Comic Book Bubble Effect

In today's video, I'm going to show you how to create and animate a really cool cartoon text bubble effect inside of Adobe After Effects. So let's get into it. So once we've launched up Adobe After Effects,
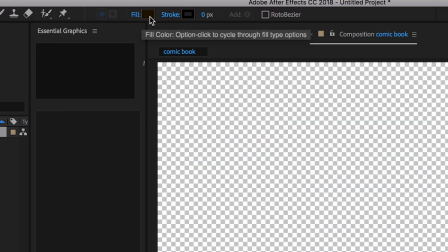we want to begin by creating a brand new shape by going up to the pen tool and then changing the fill color to whatever fill color you like.
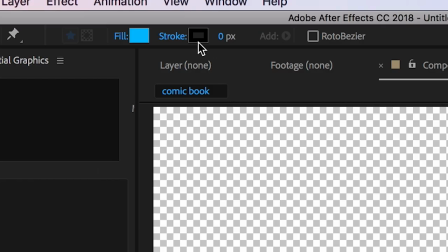So in this example, I'm going to change that to blue and then going over to the stroke and changing this to a color. So I'm going to choose black and increase the stroke size to five pixels.
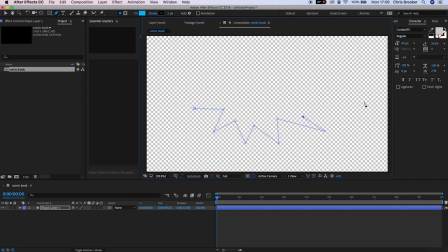Now take your time to draw out your shape on your video and in this example I'm going to draw a star and as soon
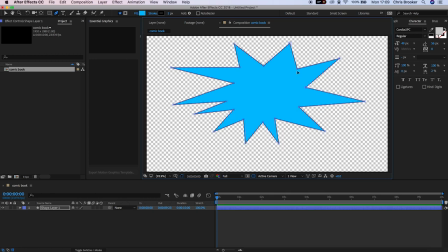as I've completed this I'm going to go back in and move some of these points just to perfect this shape and then I'm going to increase the size of the stroke just to make it punch a little bit more and as soon as I'm happy with this I'll just position this up to the center and we can move on.
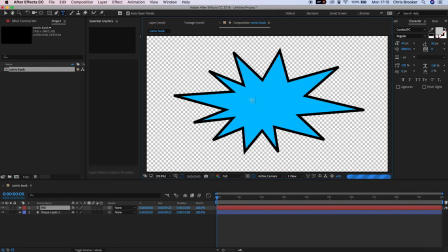So the next part involves generating some text so we'll go up and create some brand new text by pressing the T button.
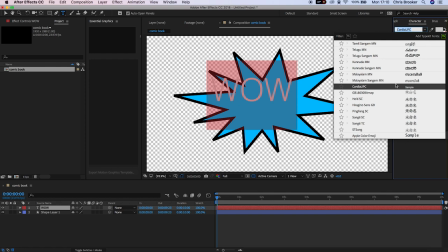In this example I'm going to type wow but feel free to type whatever you like and then we need to try and find a cartoon styled font.
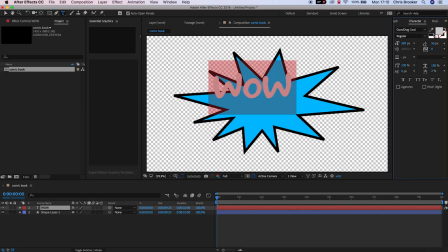Now as soon as you found that you can change the size and the color of the text and for this example I'm going to change the color of this text to white
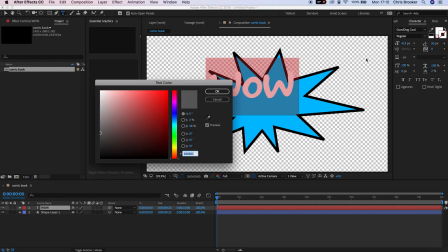and I'm going to add a stroke by selecting this second color box pulling this down to black and then increasing the
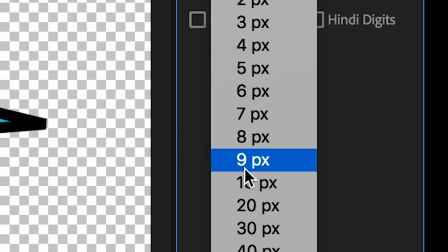stroke size in this box down here.
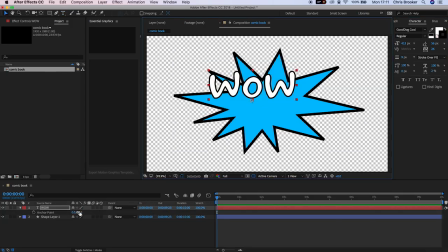Now selecting on the text layer you want to press a on the keyboard to load up the anchor point and you want to move your text so that this anchor point
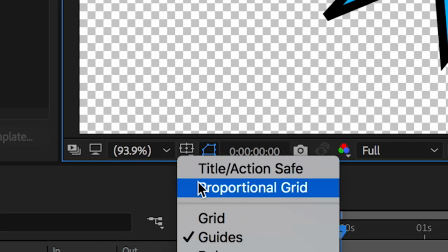lies within the middle of the text this is super important because any animation we make from here with the text will be
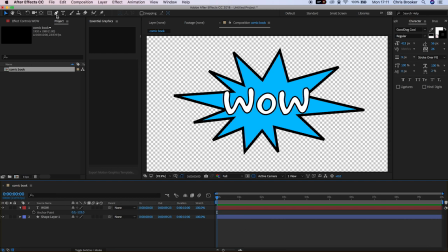animated from this anchor point from here we're going to go ahead and generate some extra elements so we'll create a star in this example so like we did the original shape you want to go up to the pen tool select your fill and stroke colors and then draw out your shape and then
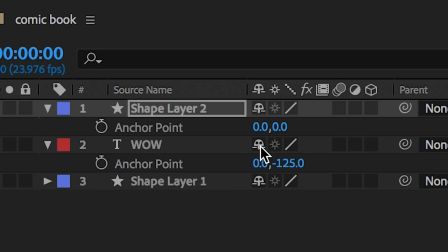as soon as you're happy with that you can change the anchor point copy that shape and paste that multiple different times into your video
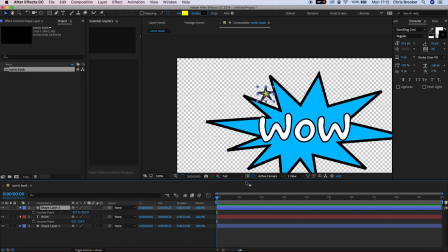so now we currently have six stars within this frame and I'm going to add some extra elements I'm just going to add some lines just to add some extra
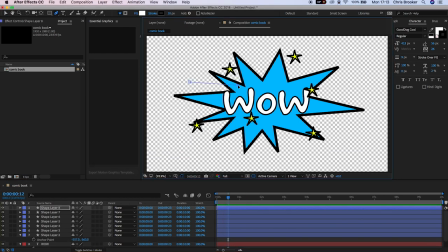oomph to the effect but feel free to create whatever shapes you would like now there you go that is the cartoon text effect
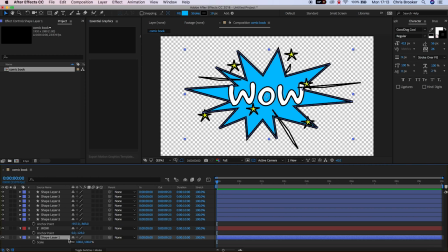now generated but now we need to go through the process of animating this so we'll go down to the shape layer one that is our big blue star. We'll press S on the keyboard to load up scale. We'll change this to 0% and create a brand new keyframe.
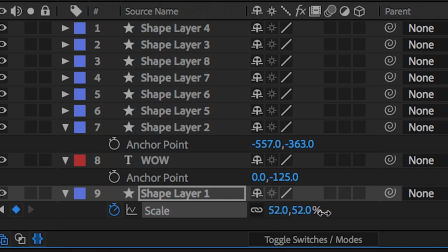Scroll across three keyframes, increase the size of this to 130 and then move across another three keyframes and change this down to 100%.
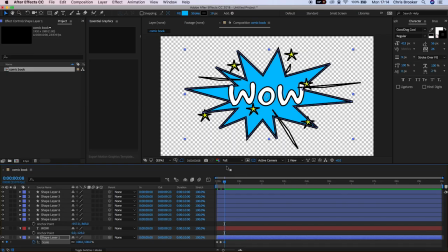Now if we watch this back you can see that this shape bounces into the frame and now once you're happy with the movement of that first shape layer we can go into the text layer and we can do the exact same thing. animate the scale so that this bounces in and now once you're happy with that let's move on to the stars.
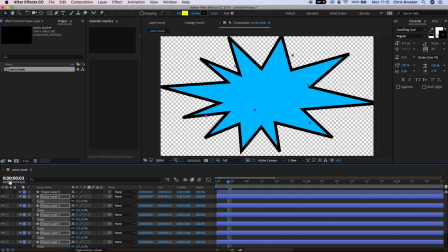Select all of the star layers so select all of those different shape layers, press S on your keyboard and pull the scale down to 0%.
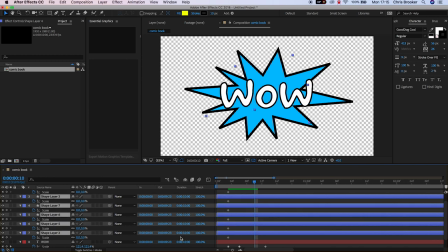Now create a brand new keyframe on all of those shape layers, scroll across and increase the size of all of these to a larger number so in this example I'm choosing 180 and then making sure that all of these layers are still selected we'll press P on the keyboard to load up the
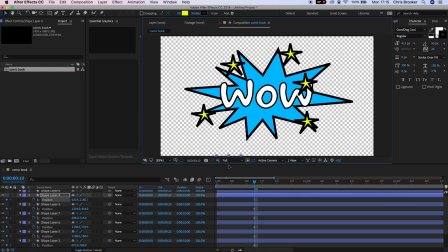position and we'll move all of these stars off the frame.
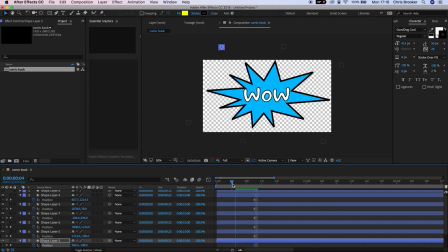Now once you've completed that we can pull the cursor head back in time and then one by one we can move all of these stars into the center of the frame.
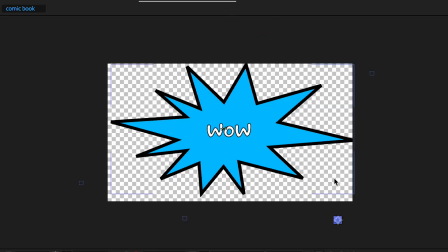Now if we play this back you can see that these stars explode past the camera and it really helps to emphasize that pulsing big star.
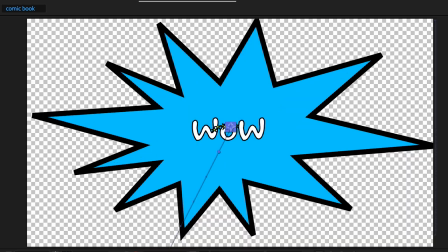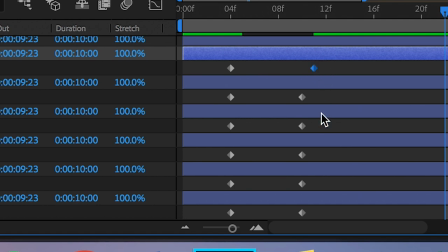But just to reduce the amount of uniform between all of these stars we're going to change around some of these keyframes and this basically means that some stars will travel past the camera faster and others will travel slower.